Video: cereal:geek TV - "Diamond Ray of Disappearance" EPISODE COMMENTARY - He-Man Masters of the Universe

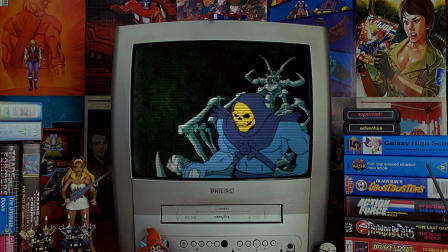[4:49]
For the longest time I would argue with people that this roll call of villains was one of the
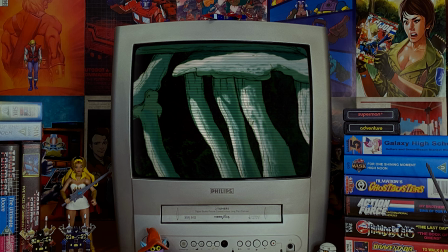[4:54]
most blatant pieces of toy advertising I'd ever seen in a cartoon from the 1980s.
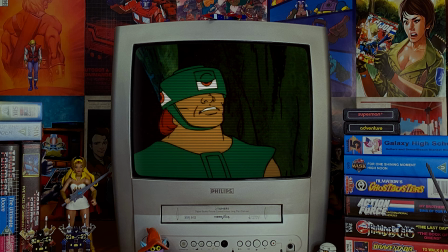[4:59]
But in truth, given the series tended to avoid blatant advertising due to the wonderful deal that Filmation President Lou Scheimer had in place with Mattel,
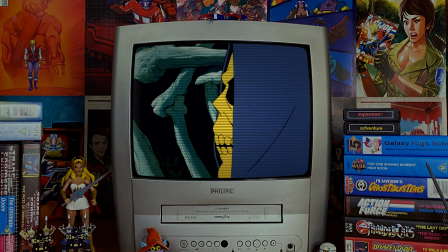[5:07]
which meant that Lou didn't have to include any of Mattel's proposed new toys,
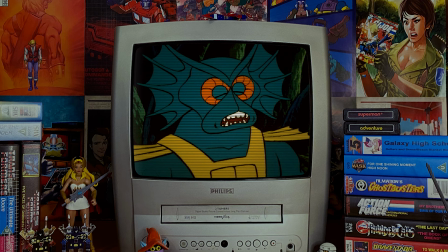[5:11]
I tend to revise my original trail of thought about this episode being a blatant toy advert.
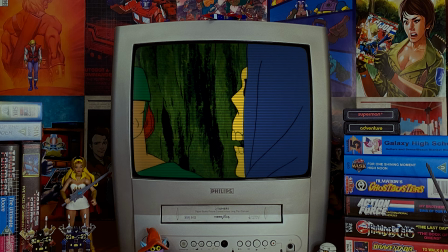[5:17]
Granted the only thing missing is a piece of dialogue from Skeletor saying Tricolapse Master
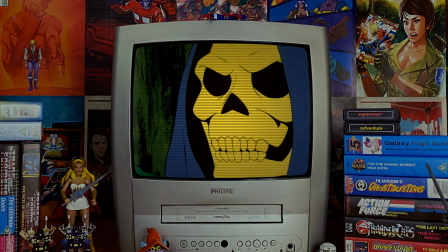[5:22]
of Vision available in all good stores for $2.99.
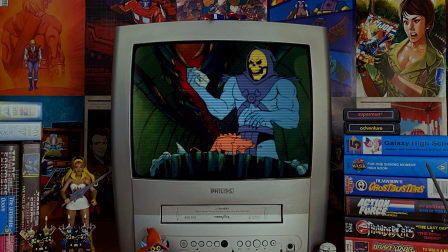[5:27]
That said this is a pilot episode that is attempting to introduce an entire cast of characters so what other ways are there of doing so?
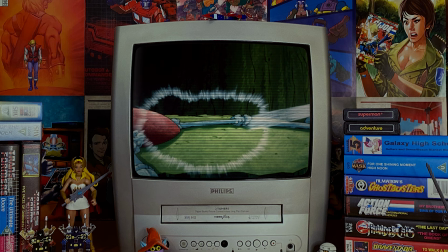[5:36]
If you weren't explicitly naming the characters or what they were there to do. It would lead to a great deal of confusion.
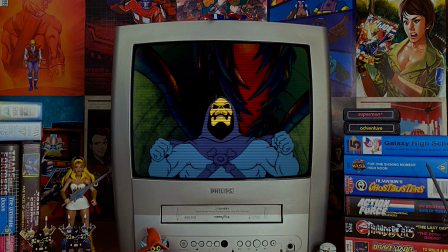[5:42]
Who's that guy? Who's she? How did he do that? And one of the most interesting aspects of the exchanges in this opening scene is that we learn that the war between the forces of good and evil has been going on for many years.
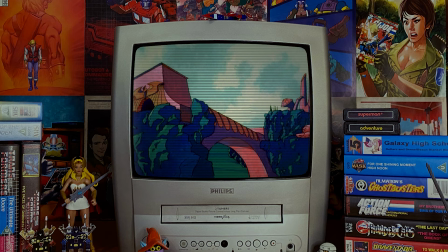[5:55]
This is not the first time that the evil warriors have been summoned by Skeletor, nor will it be the last.
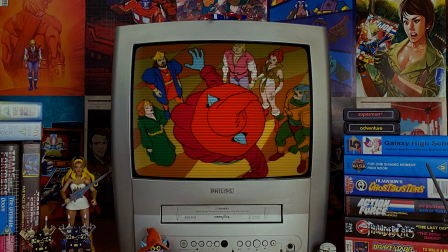[6:00]
This is good because it gives us a kind of history and great depth to the plot before the episode has really even begun.
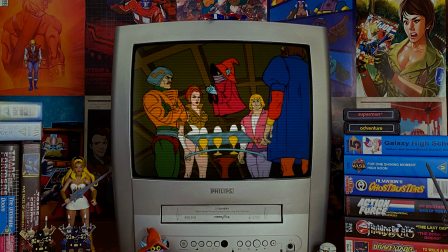[6:06]
You get the sense that much has occurred on Eternia prior to this, our initial visit.
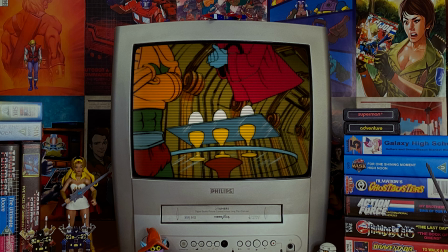[6:11]
In stark contrast to each evil warrior being name-checked, in this scene at the royal palace we were introduced to the characters, rightly so, as a family.
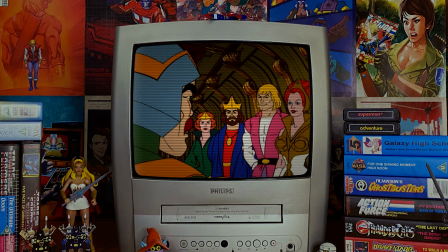[6:20]
It would have been bizarre to see King Randall name-check each of the heroes as they appeared on camera.
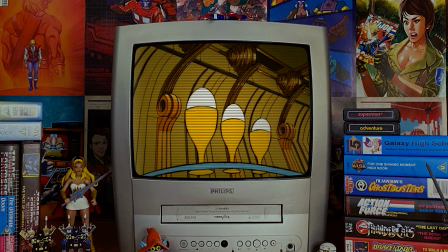[6:25]
How you entertain me, Orko, heroic quad magician from the magical land of Trollar.
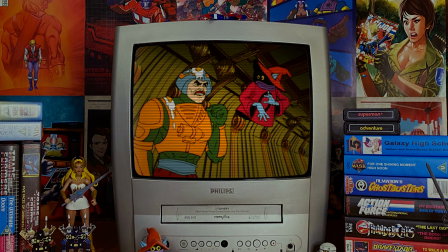[6:31]
That just wouldn't have worked. In this scene in which Orko's egg trick goes wrong, we have a far more confrontational and gruffer Man at Arms.
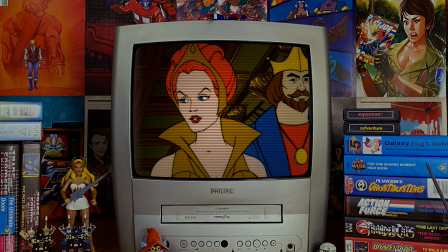[6:39]
Clearly both Robbie London and actor Alan Oppenheimer were trying to get to grips with who this character is,
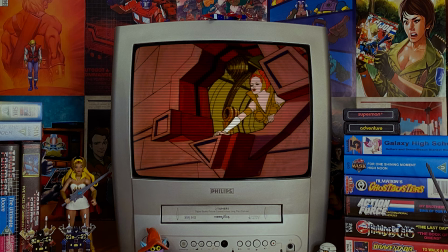[6:46]
especially with regards to his relationship with Orko. Because it just feels like Man at Arms is ready to punch Orko in the face at any moment.
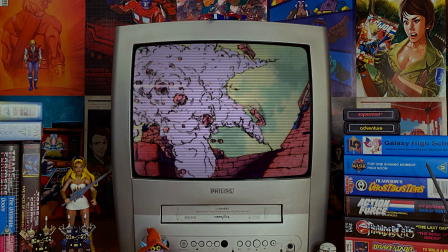[6:53]
I should mention that the egg trick we see in this scene would later show up in the form of a flashback in the season 2 episode The Secret of Greyskull.
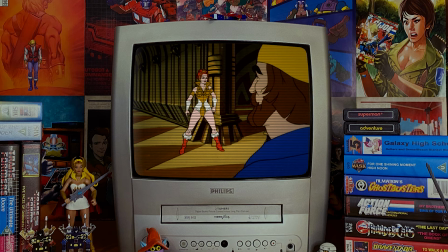[7:01]
In that episode the scene ends somewhat differently with Man-at-Arms sending the naughty little troll
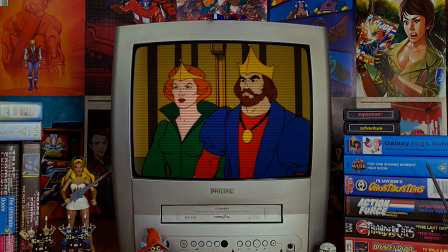[7:06]
into his room and then admitting he never would have been able to laugh at himself had he never met Orko.
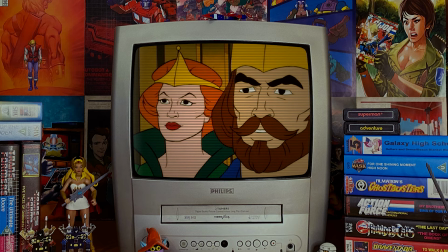[7:12]
Trapjaw's attack on the royal palace would partially be reused in the episode Quest for He-Man, though on that particular occasion he is accompanied by a tricolops.
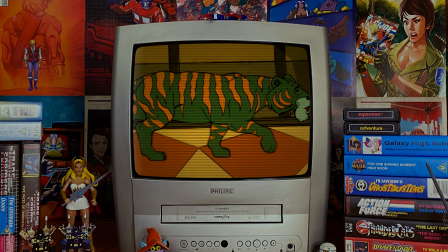[7:21]
This scene at the palace does beautifully showcase the characters and how they interact with one another.
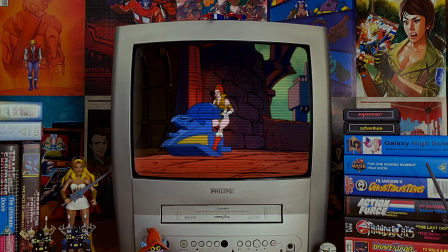[7:26]
We have Orko getting on the wrong side of Man-at-Arms, the hot-headed Teela racing into battle and of course Prince Adam and his cowardly cat
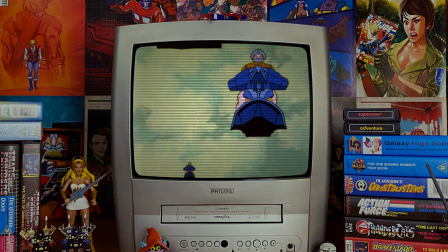[7:34]
Cringer leaving the drama with his father King Randor showing great disappointment.
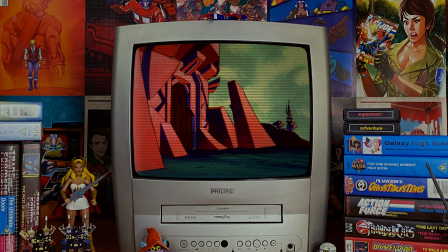[7:40]
Everything is perfectly set in place by Robbie London's script. This is how the characters are going to be throughout the series.
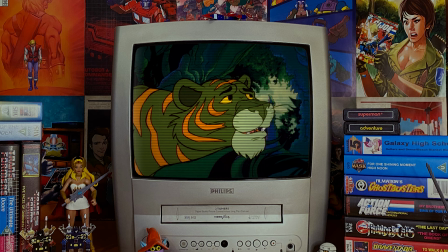[7:47]
And now we have the transformation sequence,
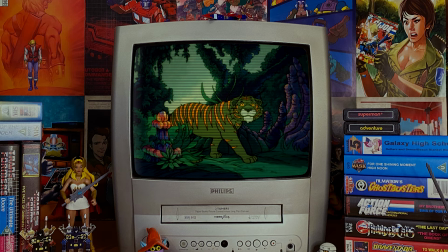[7:49]
by far one of the most incredibly animated sequences created by Filmation and I'd argue one of the most iconic animated sequences of the 1980s.
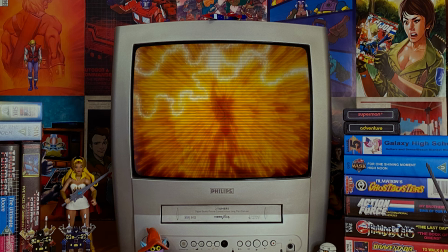[7:58]
No computers were involved, everything was patiently created in camera with the film being run back through the camera numerous times and the film
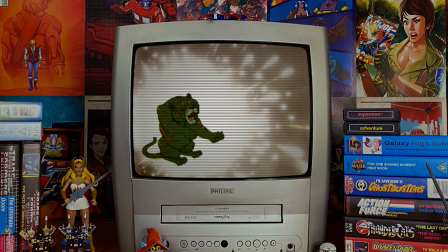[8:06]
both masked off and exposed in a number of ways in order to achieve the layers and all that you see occurring during Prince Adam's transformation into He-Man.
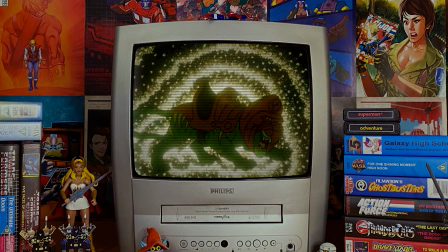[8:14]
Animation is so often taken for granted but this sequence is a genuine technical masterpiece.
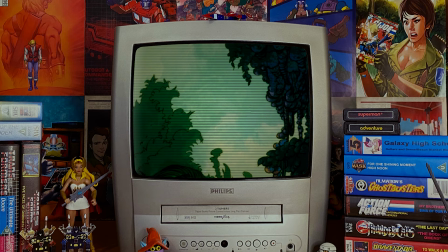[8:20]
The storyboards of this sequence were created by the legendary artist Bob Klein.
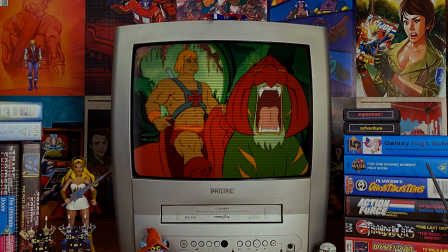[8:24]
Bob Klein also worked on notable things such the introduction sequence to Marvel Productions Dungeons and Dragons,
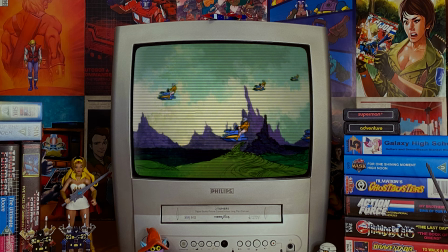[8:30]
as well as storyboarding many cartoons of the 1980s, he was and still is a highly respected artist amongst his peers.
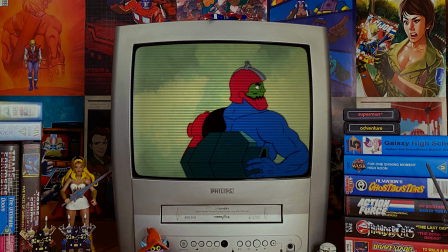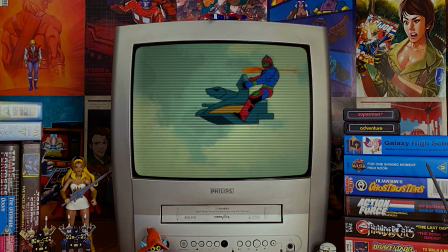[8:44]
I should talk about the music specifically for this episode.
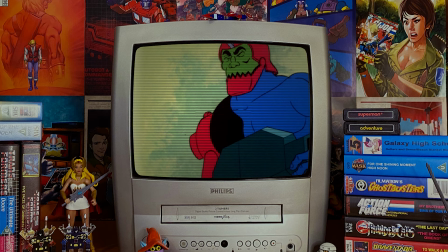[8:47]
As this episode was very early in production, not all of the music for the show had been completed by the great Shooky Levy,
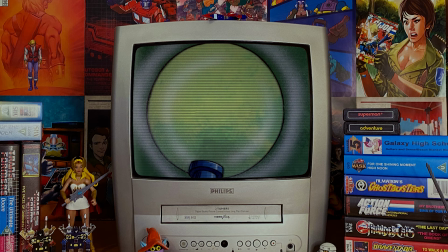[8:53]
so you'll notice certain somewhat unique musical cues in this episode.